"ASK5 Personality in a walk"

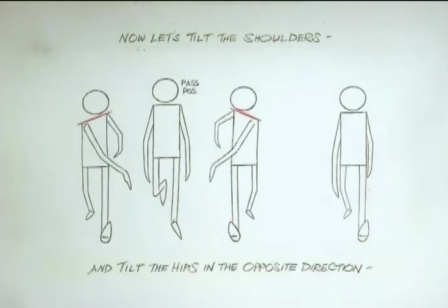[4:11]
Then tilt the hips in the opposite direction. Already it's got personality. Now let's bend the body on the 2 extreme positions.
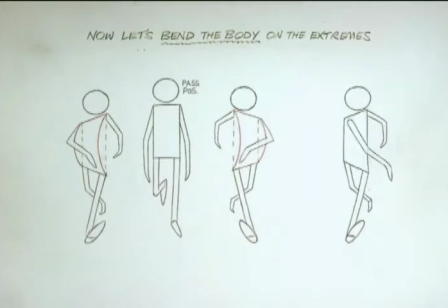Gives him real personality. Take it further by breaking the leg.
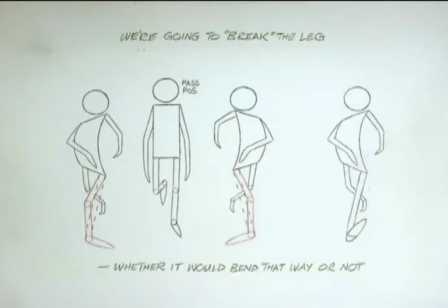[4:49]
Whether it would bend that way or not. Really interesting. And we'll tilt the head.
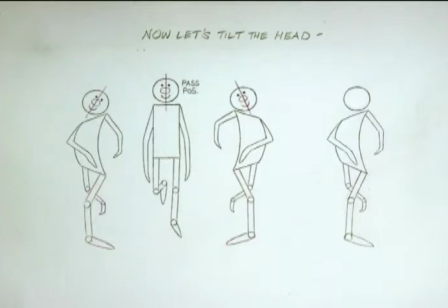Adds life. And how about this?
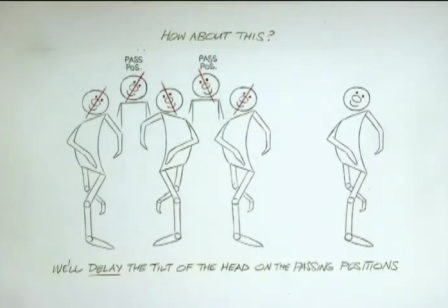[5:22]
We'll delay the tilt of the head on the passing position. Cheeky.
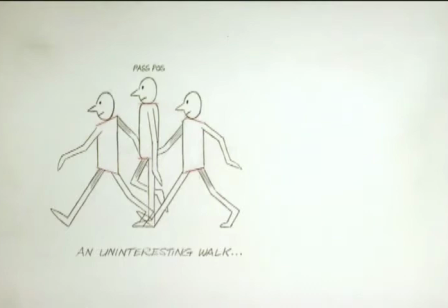[5:39]
Let's take this uninteresting walk. It functions. Now let's stick the head out on the passing position.
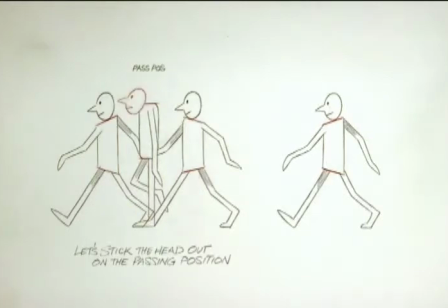Like a pigeon. Kind of interesting. Or we'll stick the head out on the contacts.
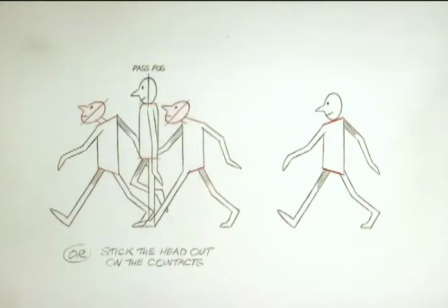Very interesting. There's another thing here. We could get more movement in this. Just a thing like this, just by the belt line, for example.
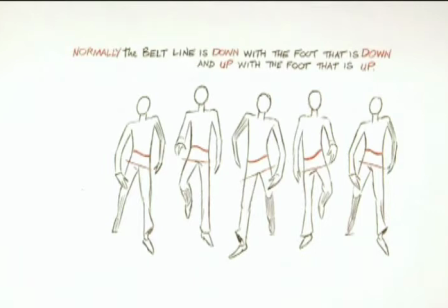[6:32]
Normally, the belt line is down with the foot that is down, and up with the foot that is up. And normally, the shoulder opposes the pelvis.
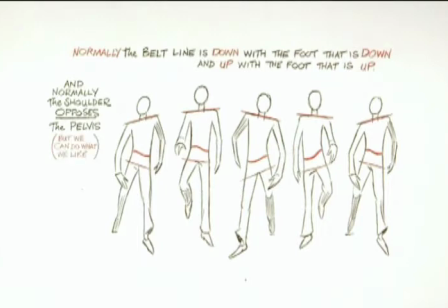[6:47]
But we can do what we like. Here it is normally.
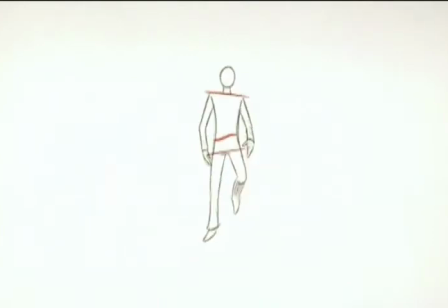This is like doing your separate runs. You first do your three main positions. The two contacts, then the middle position, and then you start thinking about what you're going to do for what you've got in your head in the middle and do separate runs. Main things first, lesser things later. Let me just do another thing with the head. Here's our first position of the head. We're going to wobble his head with self-love.
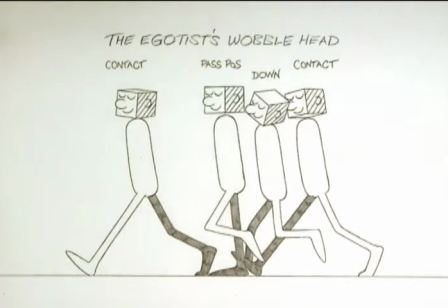[7:38]
The head tilts toward us on the down and away from us on the up.
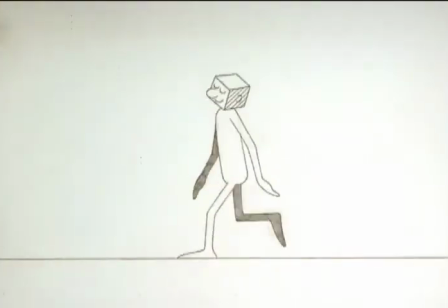Then the next step, you could have the head, the next passing position could be this way. There's the ear, that's the back of the head.
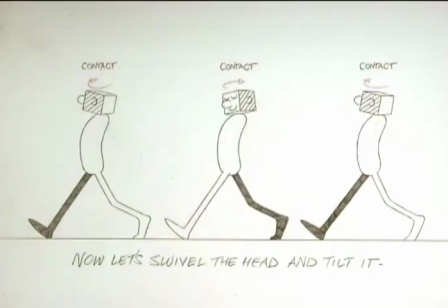[8:06]
Let's swivel the head and then tilt it.
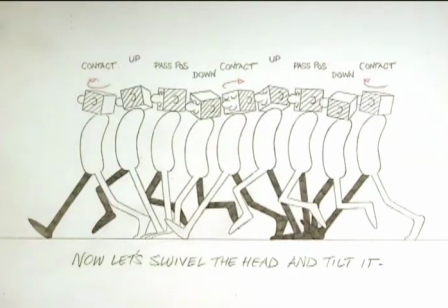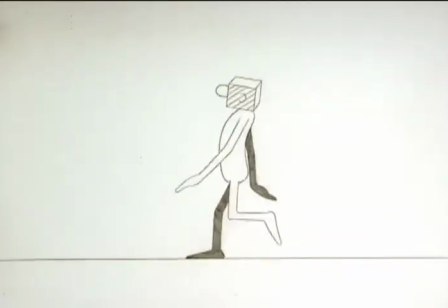[8:18]
Now he's really pleased with himself. I always wondered why these, in the animated, any books on animation, or you'd see the rough drawings of animators, and they would always have these, they have a head here or something. They have these, they were sort of like this, or the eyes would be like that. They were constantly using drawings like that, and I thought that was the way they drew. This was a drawing thing, but it wasn't. They were animators, or layout. They were figuring out, if you're animating Snow White's head or a realistic head, you don't want the eyes and nose and everything to wobble, so you end up with all these guidelines, isn't it? Going from here to here. See what I mean? So that's an animator. They just started. They're thinking this way, right? They're thinking, where am I gonna put the head? We tend to think of walks as just the legs. We've already broken a knee joint, which loosened up the walk. Now let's see what we can do with an arm swing.
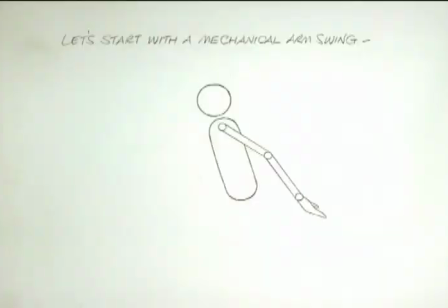[9:42]
We'll start with a mechanical arm swing. It works, but it's stiff. Now we'll drag the hand coming forward
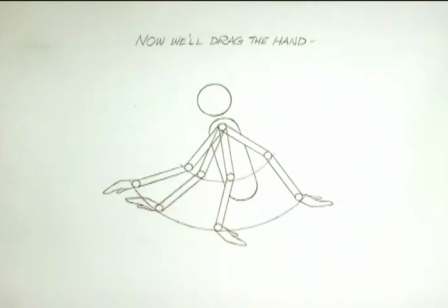[10:06]
and drag the hand going back, which will loosen it up a bit. Now we'll break the elbow joint.
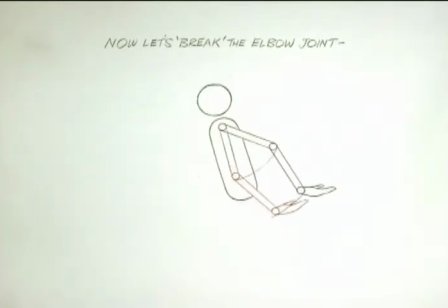[10:27]
It looks weird, but watch what it'll do. Now it's loose, and we can hardly see the broken joint. We just feel it.
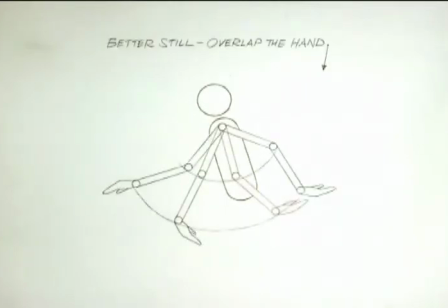[10:43]
Better still, we'll overlap the hand at the end of each swing. Now, move the shoulder back and forth in an arc.
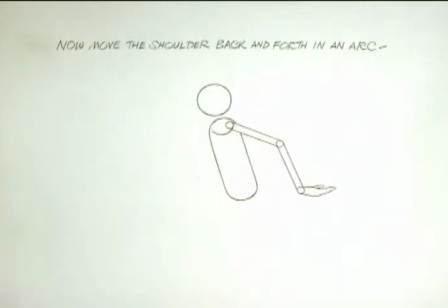Result, much more limber.
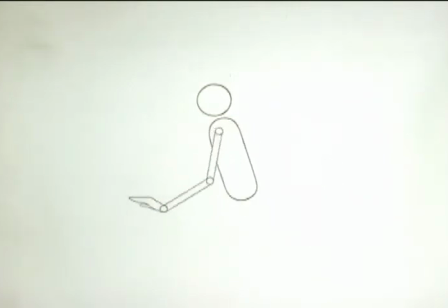[11:24]
Curves are beautiful to watch, so we tend to walk in arcs. I mean, a foot, on a normal walk, a foot sort of goes like that, doesn't it? It's a figure eight, but the foot goes down. If you watch a person's walk, we could turn it into that very easily, but it's a sort of arc. Everything's generally going in arcs, isn't it? This is going in an arc. Everything's kind of going in arcs. Arc, arc, arc. If I hit somebody, though, I don't want it in an arc, isn't it? I'm going to lose the momentum. So I might going in an arc, anticipating slugging him, going back in an arc, but then the hit is as absolutely straight as I can. So aggressive movements, like a karate movement that comes out of nowhere, there are usually no arcs in those, right? Those kicks, they're not balletic. They just sort of, bam, they come out at you unexpected.